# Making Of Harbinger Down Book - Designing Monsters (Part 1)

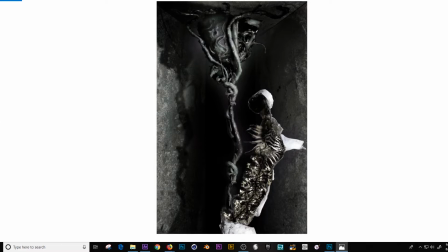So give or take, I think I did more work on this one. This was a work in progress piece. But you can see the body completely unravels.
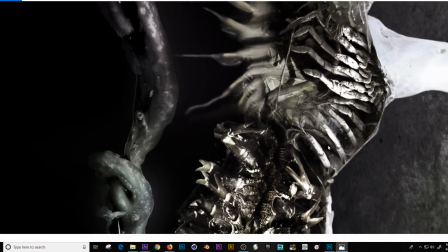And I went and I found, just using Google, all these pictures of crabs, crab legs,
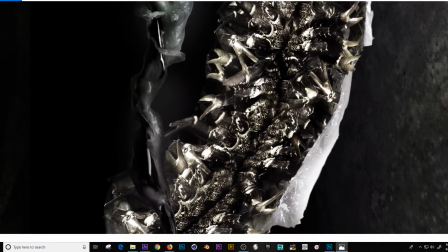different kind of mollusk or crustacean sea creatures. And I put all these textures inside.
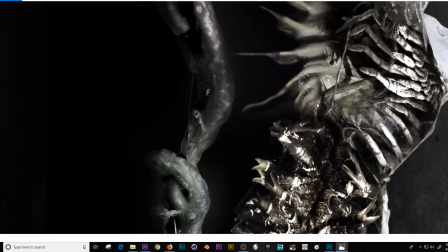So it looks as it unraveled, all these little crab legs and stuff are coming out like some sort of weird crab centipede.
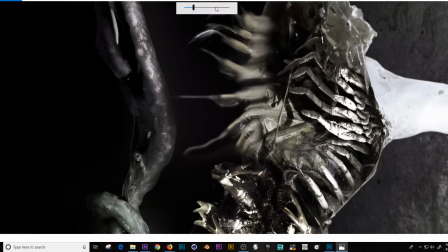And I think the big concept that I knew Alec couldn't afford to do on the budget was that this thing would kind of
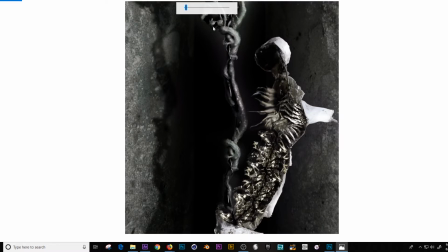flatten itself out and crawl away like a weird centipede, where all these centipede crustacean legs on the bottom, but on the top, where you'd normally see just the carapace of the centipede, you'd see the remains of the human body kind of staring back up at you and blinking at you.
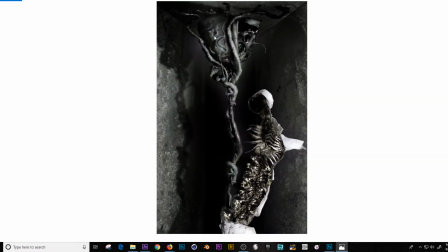But I didn't bother designing that because I knew there was no way on Alec's budget that we could do that. Since then, I've thought of ways you can do that kind of half practical, half digital, which is something that I'm very good at.
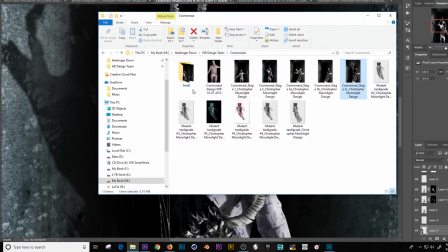I'm very good at doing non-CGI digital. That is to say, taking a lot of different practical elements and combining them together, just like we do here in Photoshop,
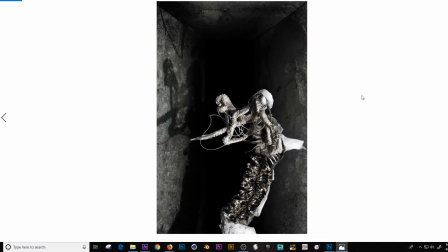to make something. This is another one that I wasn't entirely happy with.
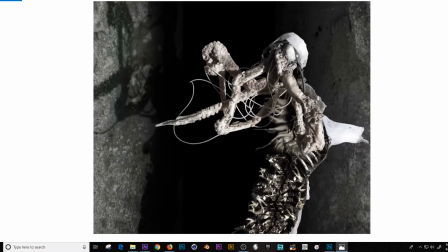I ended up not presenting this one to Alec, mainly because this like little bulbous eye thing here looked a little too
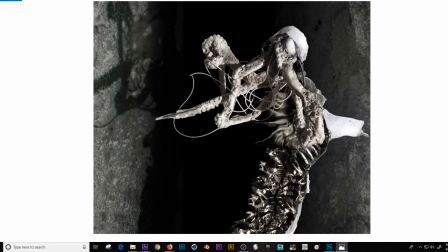old school sea monster, and the tentacles were a little too suction cuppy. It looked like something from a pirate movie. Like this is some sort of alien pirate. This might be cool for something like Star Wars, or, you know, universe like that.
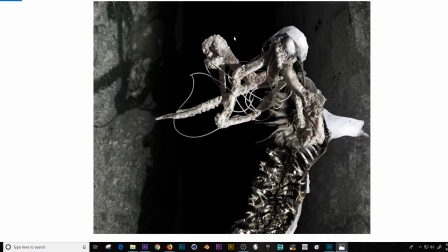But yeah, I did. I spent all this time cutting out all this stuff so I could have this, you know, this was originally laying on the ground, but in this sense, it looks like it's, you know, moving of its own accord. These tentacles are defying gravity because there's actual muscle pulling them.
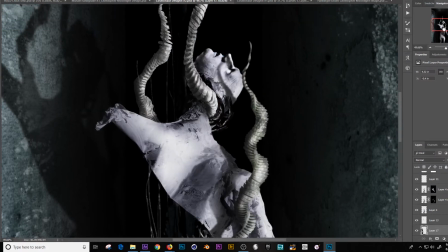So anyway, let's break this down, and I'm going to try and kind of keep this to about there.
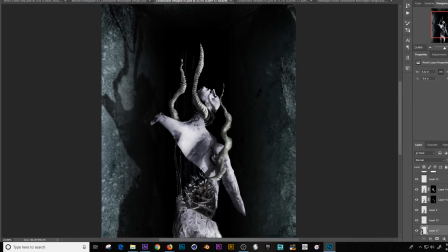Okay. So what's going on here again? So we've got textures. This is just a, let's see if I can, this is a blend mode.
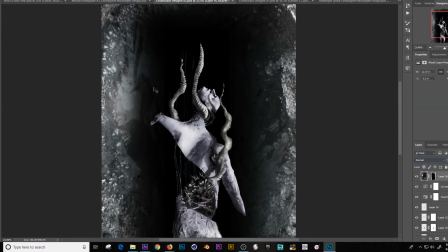Let's turn this to normal for a moment. So you can see this is just photo. I think this was like a greasy pan or something.
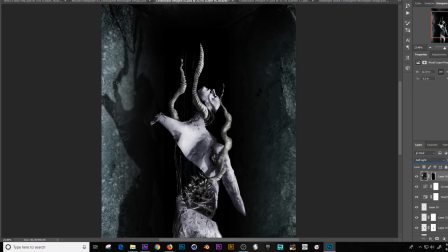And you see also I took the time to cast a shadow just to show this in an environment, because the idea is they find this down in the lowermost hold of a ship where they store the crabs. Or maybe this was the engine room, actually. No, it was the engine room.
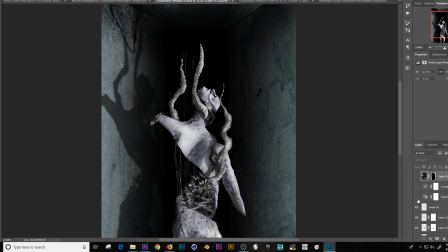But let's get rid of that, and let's get rid of some of these adjustment layers, curves, hue, saturation. Let's just start kind of deleting away stuff so you can see exactly what I added. So here are the tentacles, and here's a shadow of a tentacle.
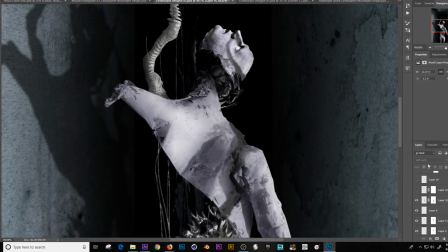Let's zoom in on that. Shadows are very important in selling an image. Now I know this isn't the most realistic looking image, but I was very inspired, and still am, by an artist who also sculpts, uses Photoshop, paints. His name's Dave Mckean. If you haven't heard of him, Google him. His work is extraordinary.
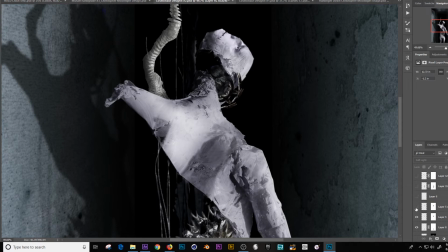I whited out the eye here. Interesting thing about this head is, let's see, is there a blend mode on that? No. This head is actually, I think, it's a profile from a coin, a close-up photo of a coin.
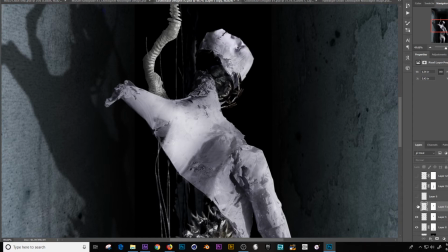I can't remember what the coin was. It wasn't any of your normal currency. But, you know, just taking different elements, you know, look at things and see what they, not what they are, but what they can be. Some sinew, you can look down here.